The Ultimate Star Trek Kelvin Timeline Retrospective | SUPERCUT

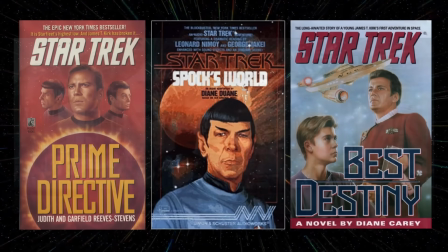[8:08]
The novels also helped justify the choice to depict the Enterprise being built on Earth,
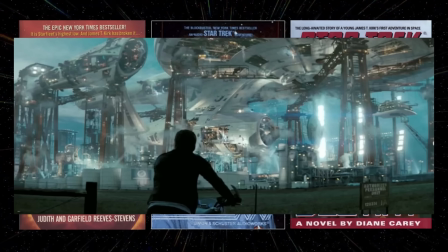[8:13]
with Technobabble explaining the ship's artificial gravity and inertial dampening needing to be calibrated while inside a gravity well. This image of the Enterprise being built on Earth was largely inspired by a piece of fan art which Orci had sent to Abrams. The image demonstrated to Abrams how the Star Trek universe could feel grounded and realistic.
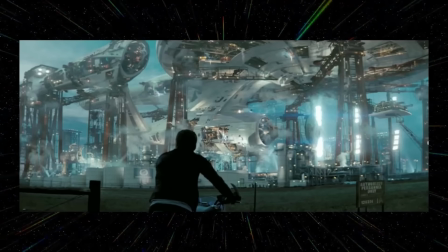[8:33]
Abrams also envisioned the shot of a young Kirk watching the Enterprise being built in Iowa
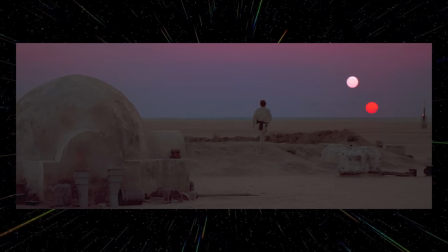[8:37]
as this film's equivalent of Luke Skywalker staring at the twin suns on Tatooine.
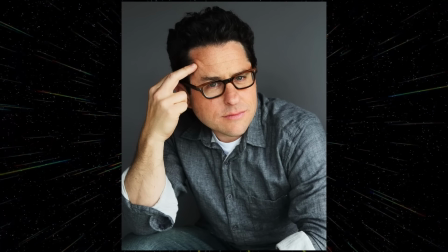[8:42]
By 2007, with the script nearing completion, Paramount offered Abrams the director's chair, which he gladly accepted.
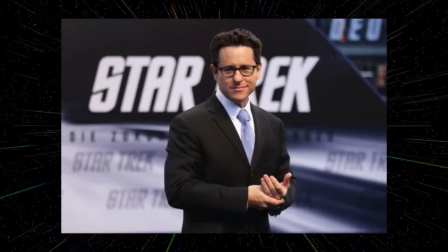[8:49]
Though he wasn't a fan when he joined the project, since then he had binged many episodes and movies, feeling he had finally got Star Trek as an adult, where he had missed it as a child.
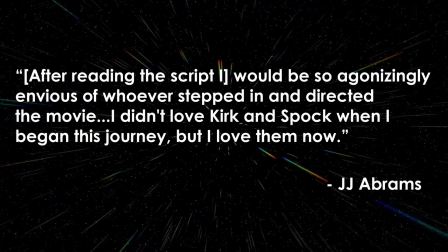[8:59]
He said, "After reading the script, I would be so agonizingly envious of whoever stepped in and directed the movie. I didn't love Kirk and Spock when I began this journey, but I love them now."
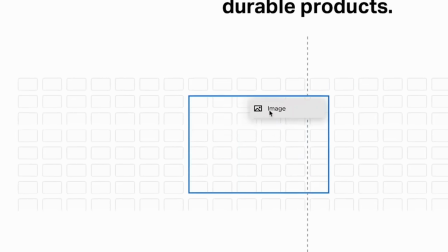[9:10]
This video is sponsored by Squarespace, the only tool you'll need to create a beautiful looking website for your business, portfolio, or online store.
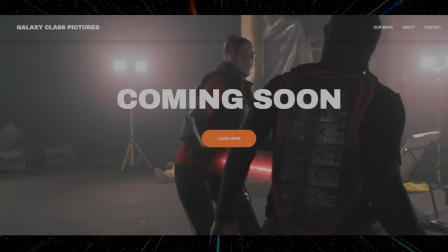[9:18]
I used it to create my production company's website, and I didn't know the first thing about coding.
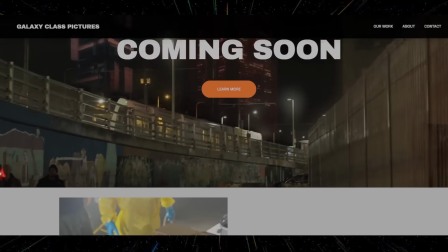[9:23]
I just found a template that worked for me and customized it using simple drag and drop tools.
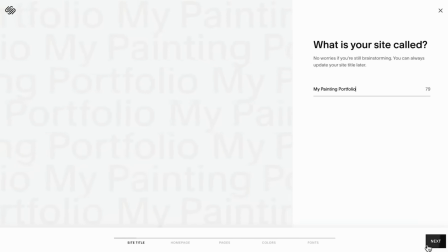[9:29]
And now the process is even easier thanks to design intelligence.
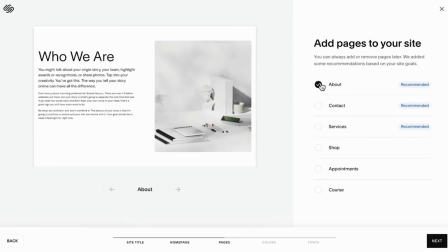[9:33]
By combining 2 decades of industry-leading design expertise and cutting-edge AI technology,
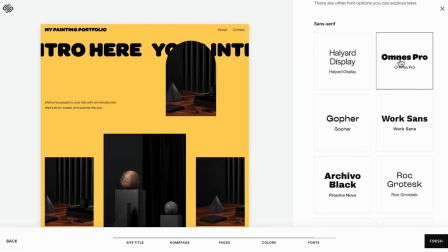[9:40]
you can have a brand new website up and running literally within minutes.
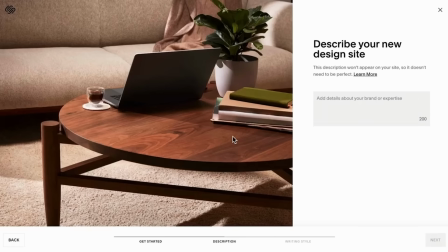[9:44]
Everything from finding a template to integrating SEO can be personally tailored to your needs.
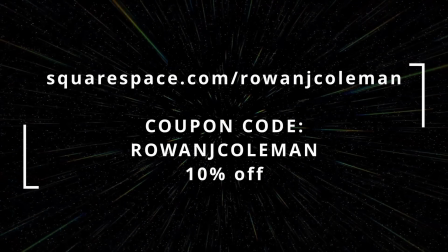[9:50]
Jump over to Squarespace using the link below to start building your website and use the coupon code RowanJColeman for 10% off your first purchase.
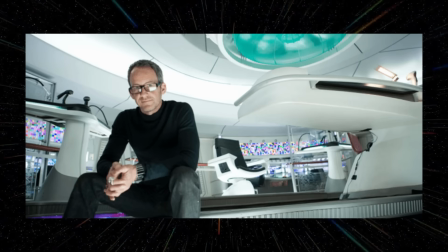[10:03]
Another longtime Abrams collaborator, Scott Chambliss, was brought on board as production designer.
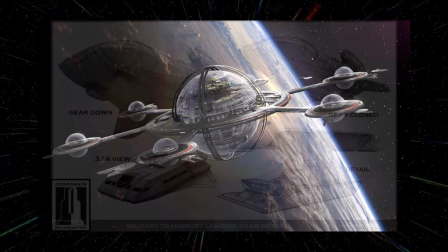[10:09]
Chambliss hired a number of concept artists to help create the look of the film, including Ryan Church and Star Trek veteran John Eves.
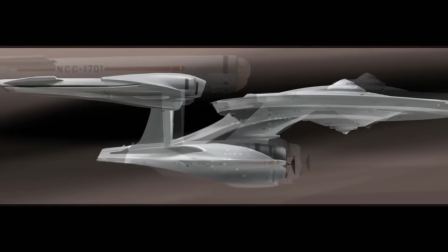[10:17]
Ryan Church was the primary artist responsible for the new look of the USS Enterprise.
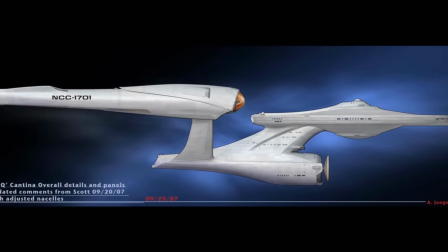[10:22]
Abrams told Church he wanted to keep the overall shape of the ship, but make it sleeker, like a hot rod version of the iconic vessel.
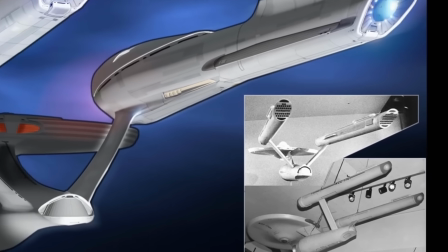[10:29]
To this end, Church made the design less strictly modular than Matt Jeffrey's original design,
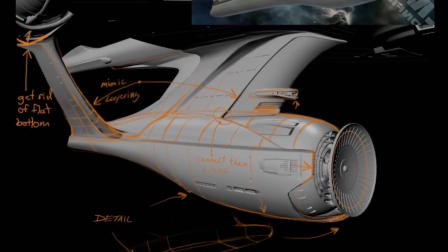[10:34]
instead blending the saucer section, engineering hull, and warp nacelles into each other a little more.
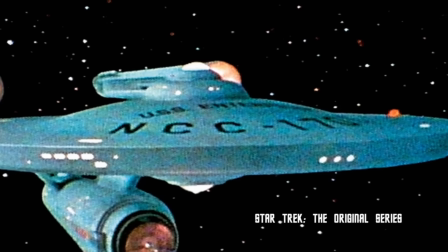[10:39]
Church also took inspiration from both the original series and motion picture designs.
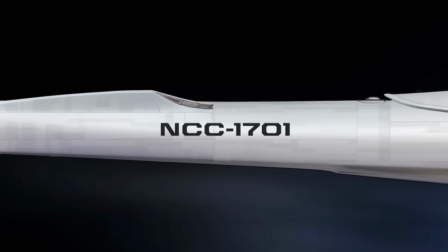[10:44]
He used the larger cylindrical nacelles of the original design, replete with spinning rotors inside the Bussard collectors.
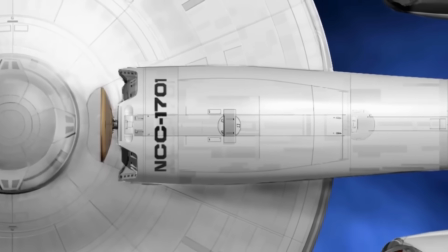[10:51]
He also adjusted the deflector to retain the radar dish-like shape of the original design.
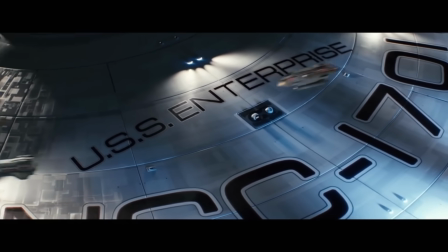[10:56]
However, the silvery grey colour of the hull and the panelling details was taken from the motion picture refit design.
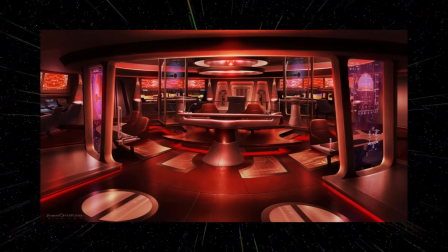[11:02]
For the interiors of the ship, Chambliss chose to keep the overall layout of the bridge, but with brighter colours to reflect the optimism of Star Trek.
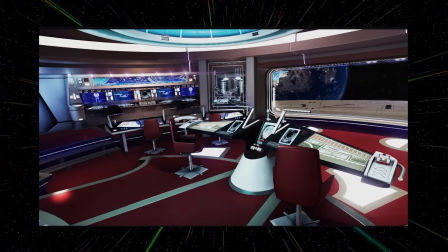[11:10]
He also changed the view screen to a floor-to-ceiling window, which images would be projected onto to make the outer space environment feel more tangible.
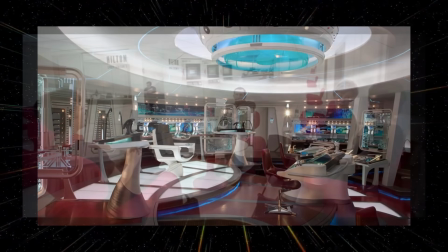[11:18]
While some Apple Store comparisons were made, the primary aesthetic influence was artist Pierre Cardin's famous work on 2001: A Space Odyssey.
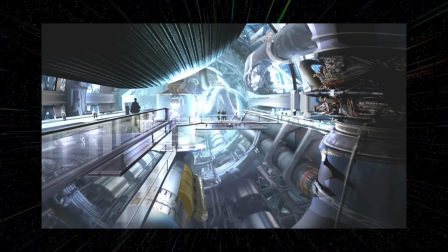[11:27]
In contrast to the other areas of the ship, the engineering seen in the Enterprise is much more industrial.
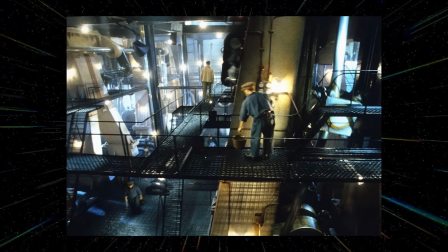[11:33]
Abrams was heavily inspired by the RMS Titanic, a sleek, luxurious-looking ship with an incredible gut, in his words.
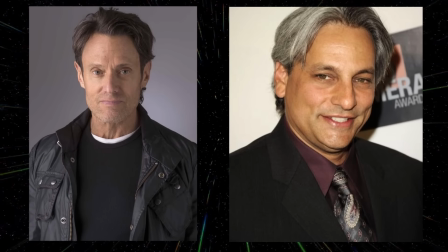[11:41]
Costume designer Michael Kaplan and prop master Russell Bobbitt also updated the uniforms, tricorders, and phasers.
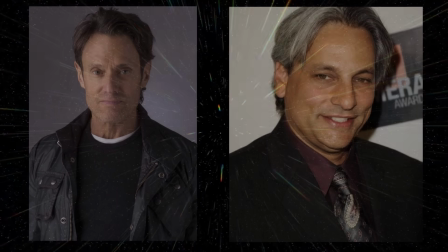[11:48]
According to Abrams, this was a tremendous challenge, saying, "We all have an iPhone which can do more than the communicator.
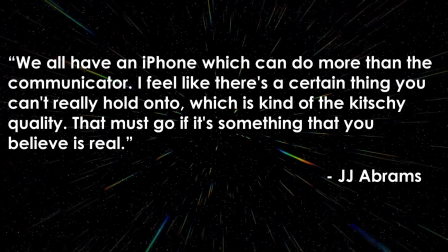[11:55]
I feel like there's a certain thing you can't really hold on to, which is kind of the kitschy quality.
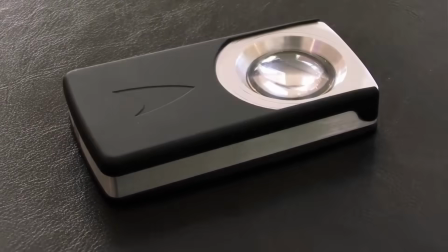[11:59]
That must go if it's something that you believe is real." To this end, Bobbitt collaborated with Nokia to create a new communicator.
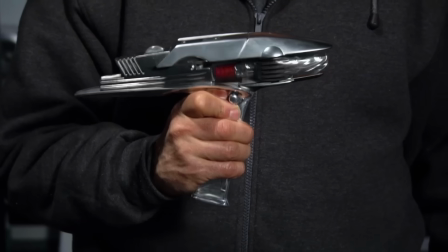[12:06]
The tricorder was reduced in size, and the phasers were given a spring-loaded mechanism which would spin the barrel when switching from stun to kill.
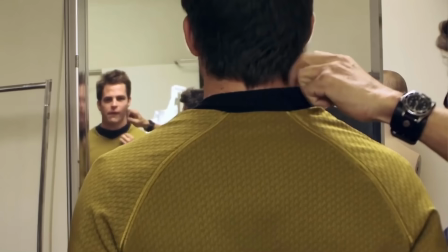[12:14]
To avoid the pajama look sometimes associated with the original uniforms,
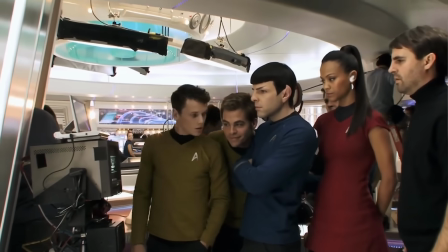[12:18]
Kaplan added in more fine detail by having the Starfleet emblem patterned onto the material and the rank insignia stripes made up of silver and gold.
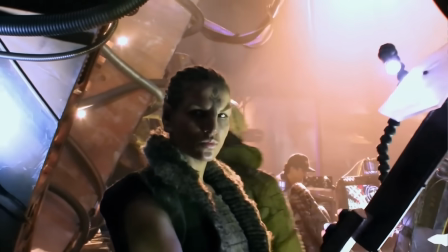[12:26]
For the Romulans, they were envisioned as space pirates in contrast to the pristine Starfleet ships and characters.
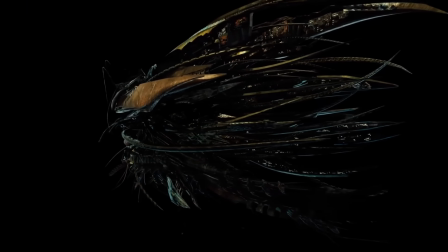[12:33]
For the Narada, Chambliss was heavily inspired by architect Antoni Gaudi,
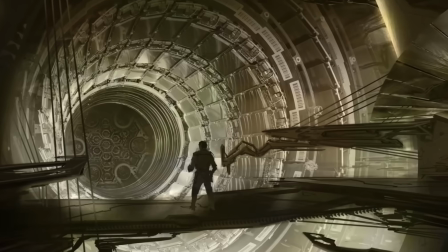[12:38]
making the ship seem as if it was made up of bones and ligaments, a working industrial ship as opposed to the presentable exploratory Enterprise.
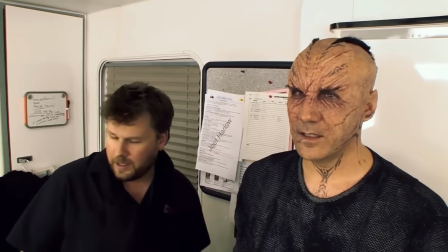[12:46]
For the Romulans themselves, it was decided to return to the look of the original series, minus the forehead V-shape seen in the Next Generation.
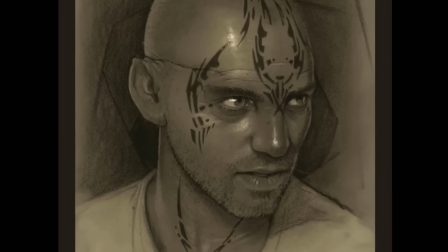[12:54]
Complementing the pirate motif, the Romulans were given facial tattoos and tattered clothing.
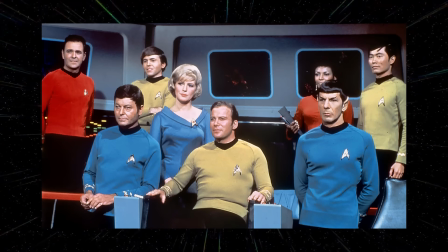[12:59]
Finding new, younger actors to take over from such icons was no doubt an unenviable assignment.
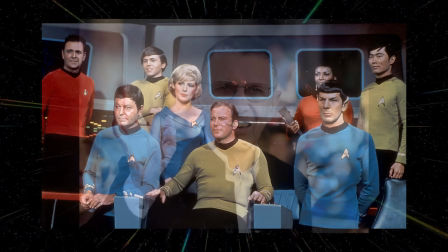[13:05]
However, first and foremost, the team needed Leonard Nimoy. The team had all agreed if Nimoy turned down the offer, they would delay filming and rewrite the script.
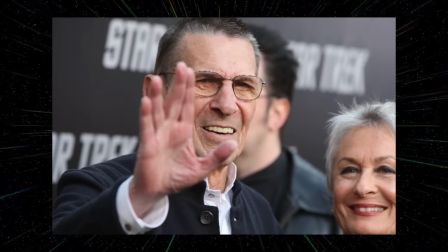[13:15]
Before production, they met with Nimoy at his house, explaining their vision for the film, but also how much Nimoy himself meant to them. When the filmmakers left, Nimoy allegedly remained in his chair for some time, overwhelmed with emotion.
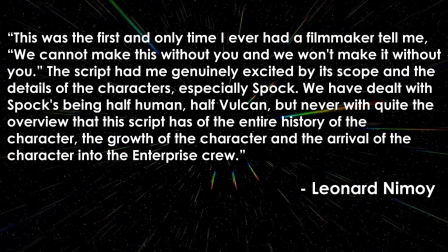[13:28]
He recalled, "This was the first and only time I had ever had a filmmaker tell me, 'We cannot make this without you, and we won't make it without you.' The script had me genuinely excited by its scope and the details of the characters, especially Spock.
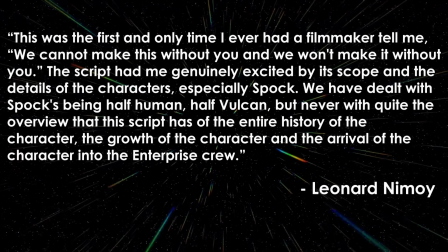[13:41]
We have dealt with Spock's being half human, half Vulcan, but never with quite the overview that this script has of the entire history of the character, the growth of the character, and the arrival of the character into the Enterprise crew."
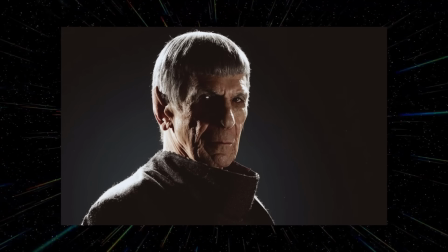[13:54]
After some careful consideration, Nimoy was happy to reprise his most famous character.
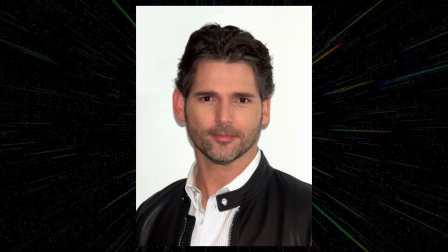[13:59]
For the villainous role of Nero, Australian actor Eric Bana landed the part. He was an enormous fan of Star Trek the original series and was thrilled to be part of the production.
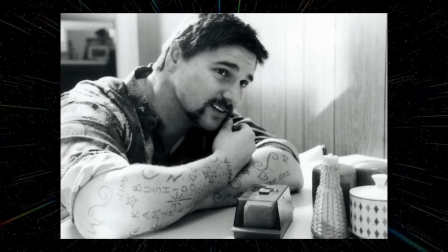[14:09]
While Bana got his start in comedy dramas like The Castle and Chopper, he was a familiar face to blockbuster audiences at the time,
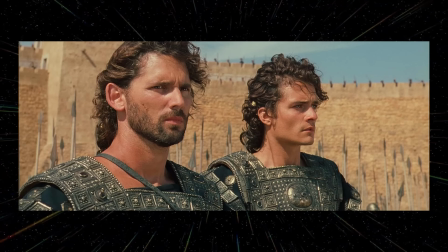[14:16]
having appeared in Black Hawk Down, Hulk and Troy, as well as the thriller Munich.
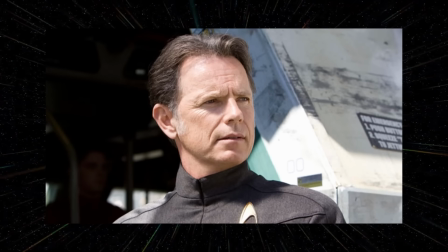[14:21]
In the role of Christopher Pike, the captain of the Enterprise before Kirk, Canadian actor Bruce Greenwood was cast.
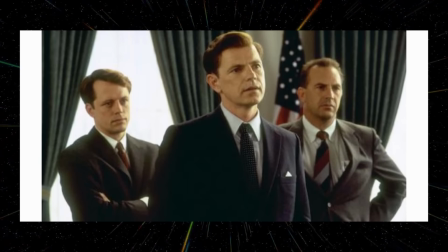[14:28]
His casting was largely influenced by his performance as John F. Kennedy in the 2000 film 13 Days. It was believed Greenwood could bring a 60s swagger, but also a much-needed gravitas to the role.
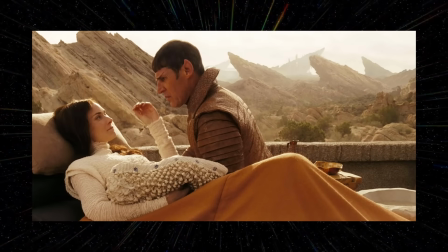[14:40]
Additional cast members included Ben Cross as Spock's father Sarek, and Winona Ryder as Spock's mother Amanda.
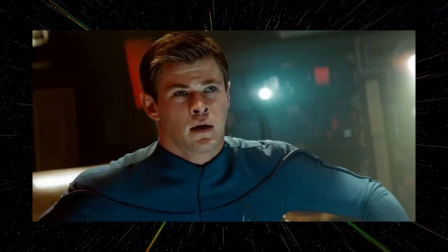[14:47]
Kirk's parents were played by a pre-Thor Chris Hemsworth and Jennifer Morrison.
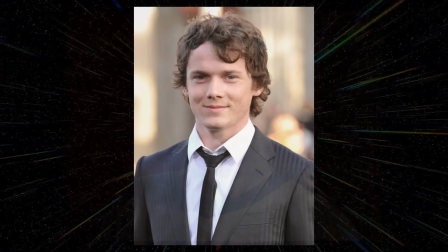[14:51]
To play Pavel Chekhov, Russian-born American actor Anton Yelchin was cast.
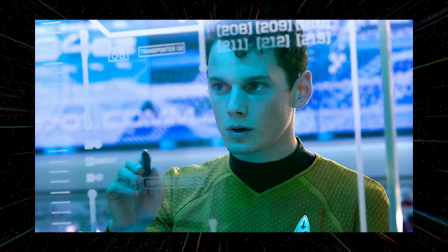[14:57]
Although according to Yelchin, Chekhov's tendency of mixing up V's and W's is something more common with Polish accents, he chose to retain that trait for his performance, though the rest of his accent was more inspired by his parents. What I loved about Chekhov is that he's so weird. Like, he's to me, is the weirdest member of the crew.
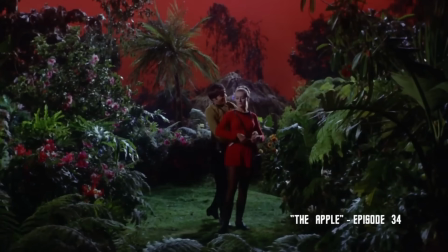[15:15]
There's an episode where they go to a planet, it's called the Apple. Everyone's doing work, and Chekhov spends pretty much the entire episode macking on his girlfriend.
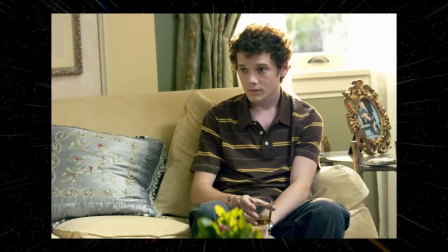[15:23]
Before Star Trek, Anton Yelchin had already made an impression as the lead in the drama film Hearts of Atlantis, as well as appearing as a regular in the series Huff.
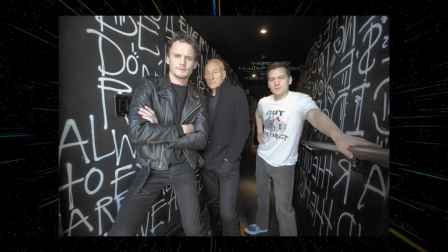[15:31]
Yelchin would later go on to act opposite Patrick Stewart in the thriller Green Room.
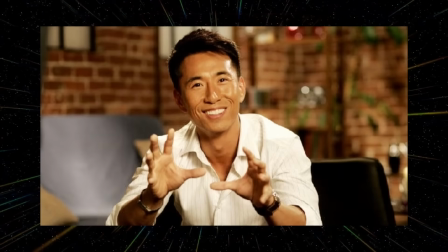[15:35]
For the role of Hikaru Sulu, Heroes actor James Kyson Lee expressed interest,
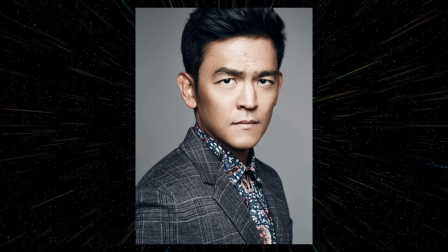[15:40]
but Abrams was instead leaning towards casting Korean-American actor John Cho. At first, Abrams was unsure about casting a Korean-American to play a Japanese-American,
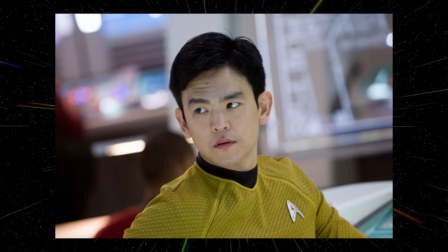[15:50]
but George Takei gave the casting his blessing, and so Cho landed the part. Up until Star Trek, Cho was mainly known as a comedic actor, famously one half of the Harold and Kumar duo.
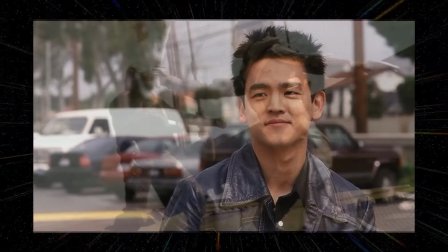[16:01]
However, he also won acclaim in indie films such as Yellow and Better Luck Tomorrow. He saw his role as Sulu as a great opportunity to branch out into action and
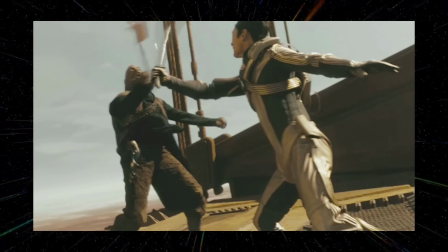[16:10]
trained for 2 months to do justice to Sulu's knack for fencing from the original series.
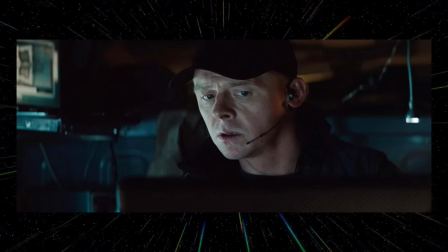[16:15]
English actor Simon Pegg had already worked with J.J. Abrams in Mission Impossible 3 and was offered the role of Montgomery Scott via email.